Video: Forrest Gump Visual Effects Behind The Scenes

The George Wallace sequence basically started with a couple of Bob's guys just culling through miles of archival footage, just like all of the sequences, and picking out scenes that came close to being able to be edited into some kind of a sequence to tell this story.
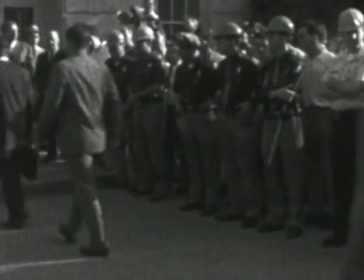(0:20)
So we shot a lot of live action footage, which was then
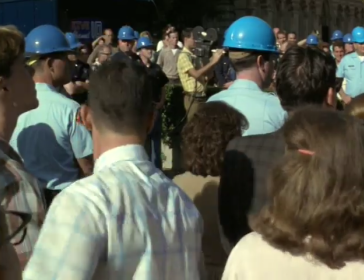(0:24)
basically made to look weathered and grainy to match the rest of the footage that we had. Then we saw the scene with George Wallace in it, and how do we marry that together?
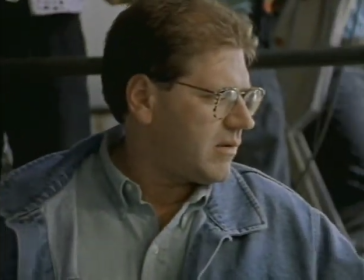(0:35) I'm going to be behind this guy? No, you're going to be poking your head out right here. Right behind it? Yeah, right behind it.
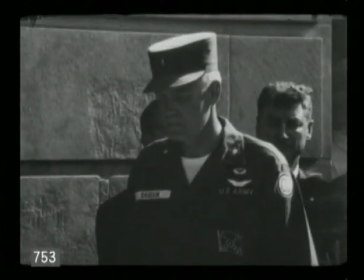(0:41) Yeah, I'll show you right. And then you're right here. Sure. Kind of just watching him and the crowd that's going on.
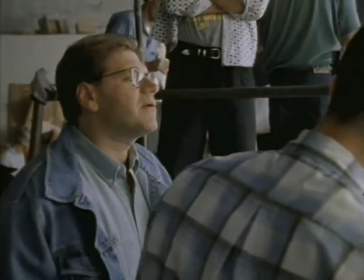(0:48) Kind of like doing a lean in, like, you know, like there's people that you're at, right. Looking out at the folks and stuff?
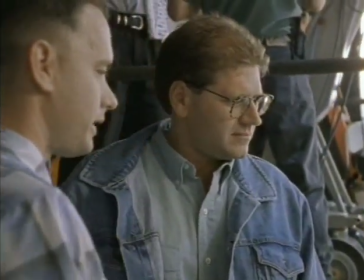(0:52) Yeah. Funny little man was at the schoolhouse door saying segregation this and segregation that. Right.
But what's funny is, in a weird way, is there's two people in there that are blue screen guys that we shot against a blue screen.
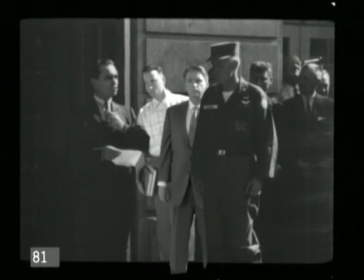(1:06)
But they weren't shot the same day because the second security guy was not available that day.
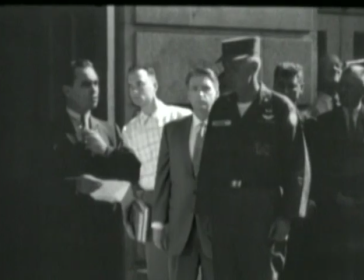(1:11)
So we shot Tom earlier, and he did all his scene with, you know, George Wallace doing the speech and looking at him. And then the whole thing again had to be manipulated so that all the new footage, which was shot in color, was all turned black and white,
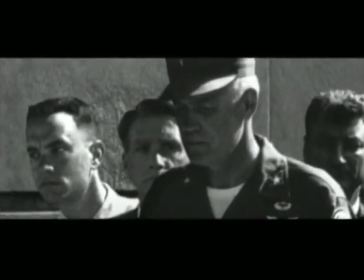(1:25)
grainy, scratches all had to run through exactly when the scratches ran through the real shot,
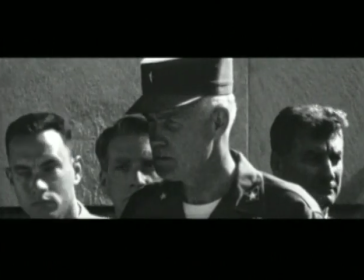(1:30)
and then the scenes are all handheld anyway.
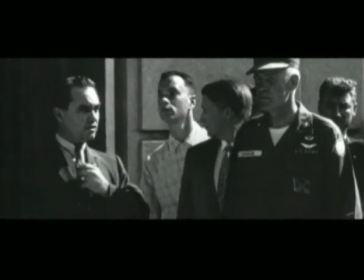(1:32)
Just doing this, so all of that has to be carefully, one frame at a time, plotted so the figure's put here in this frame, next frame the camera's over here, you got to put them over here,
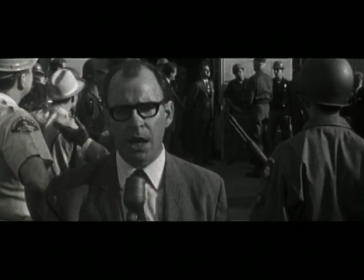(1:41)
and it's got to look like it's all locked in beautifully.
Here by videotape is the encounter by General Graham, commander of the National Guard, and Governor Wallace.
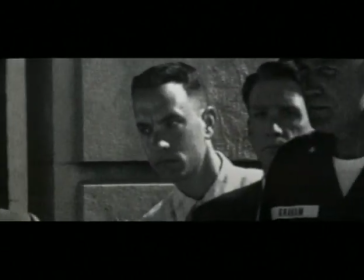(1:50) Because these National Guardsmen who are here today as federal soldiers are Alabamians,
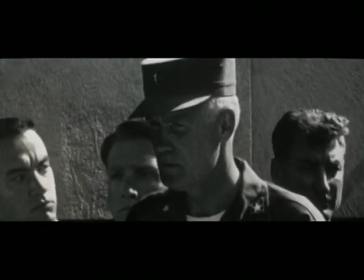(1:57) and they live within our borders, and they are our brothers. We are winning in this fight because we are awakening the American people
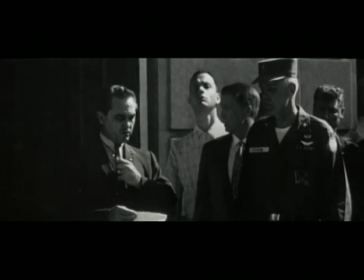(2:06) to the dangers that we have spoken about so many times, which is so evident today, the trend toward military dictatorship in this country.